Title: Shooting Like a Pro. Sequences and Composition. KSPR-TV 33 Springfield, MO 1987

There's an old Arab proverb that states, put things in their places and they'll put you in your place. To begin to shoot like a pro, you need a logical progression of the images you shoot.
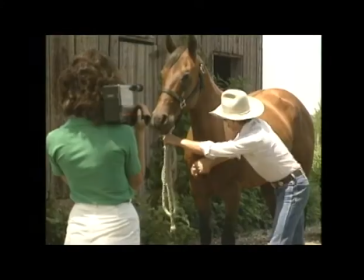0:11 A very basic method of doing this is a sequence. This is shooting any action from a variety of positions.
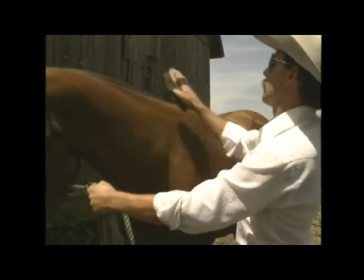0:19 Always think while shooting to start with a wide to medium shot, establishing what's going on.
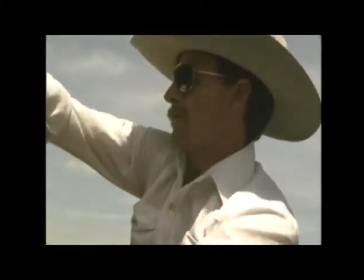0:25 Then a tight shot of the action. Follow this with a shot of the subject's face, this usually shows emotion,
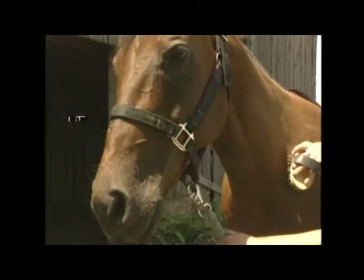0:33 a close-up of the form, and an overview from the top.
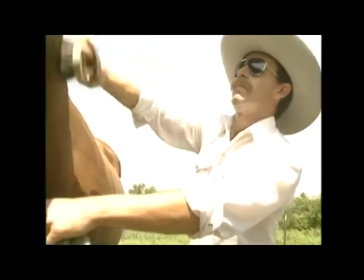0:38 As you can see, sequencing not only establishes visual continuity, but it makes for more interesting viewing.
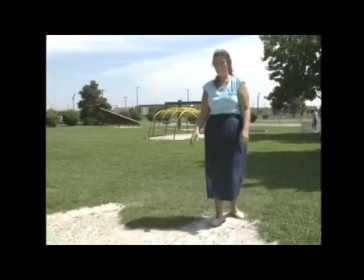0:46 Avoid making shots too short. In news, we try to keep each shot around 10 seconds.
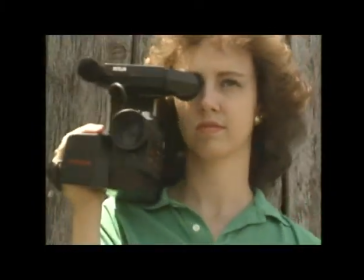0:54 One very important thing to remember in making your video look sharp is to edit in the camera.
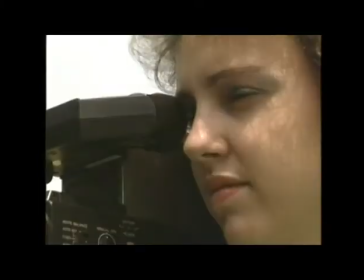1:00 In other words, don't overshoot. Before you ever touch that trigger, make sure your shot is composed exactly as you want it in the viewfinder.
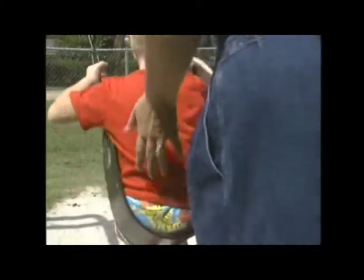1:09 Many a trigger-happy home video expert has suffered humiliation with this flaw in shooting.
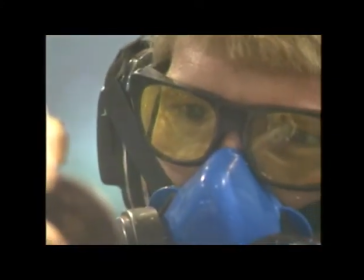1:15 Also, keep in mind television is a close-up medium. Avoid ultra-wide shots. remember the name of the game is fill the frame.
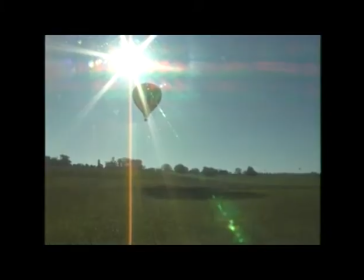1:26 Another great way of making your home video a shot above the rest is using shot variations by lowering
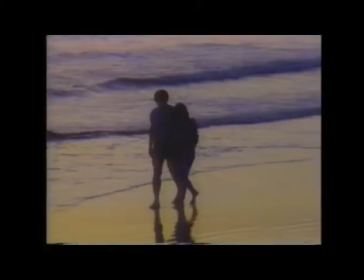1:33 the camera to ground level or going extra high to make an ordinary shot exceptional.
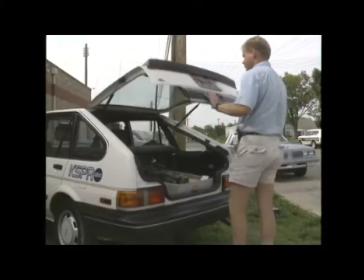1:42 Another mistake people make is only shooting from the subject's point of view.
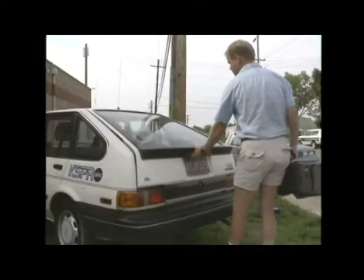1:47 Try adding an objective point of view in your sequence sometime for a truly different perspective.
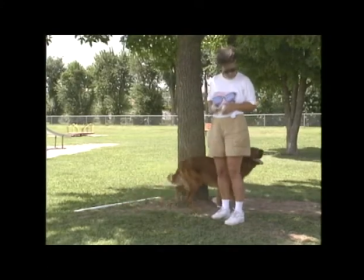1:53 If there is a single enemy in video, it has to be the jump cut.
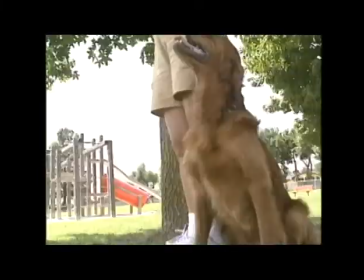1:58 This is an abrupt change between two different shots in the same scene.
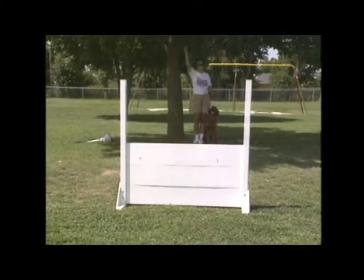2:04 Sequencing shots avoid these ugly creatures, but another great method is taking the subject in and out of frame.
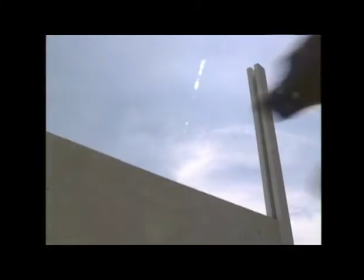2:11 As you can see, with this method, we can illustrate action developing,
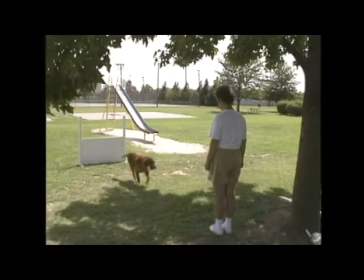2:17 show a passage of time, or simply change from one scene or location to another. My only warning is to watch for continuity.
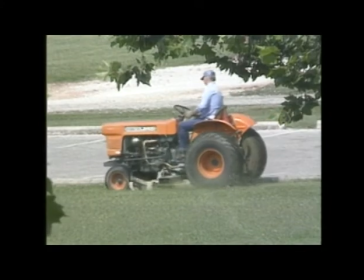2:26 If someone exits frame right, make sure he or she re-enters the same scene from the same side.
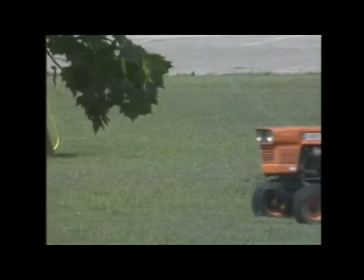2:33 Otherwise, people will wonder how the subject magically walked around the other end. No one becomes a pro overnight. Use these basic tips, and I'm sure you'll see a great improvement in your image. Shooting like a pro for News Team 33, I'm photographer Tom Talbert.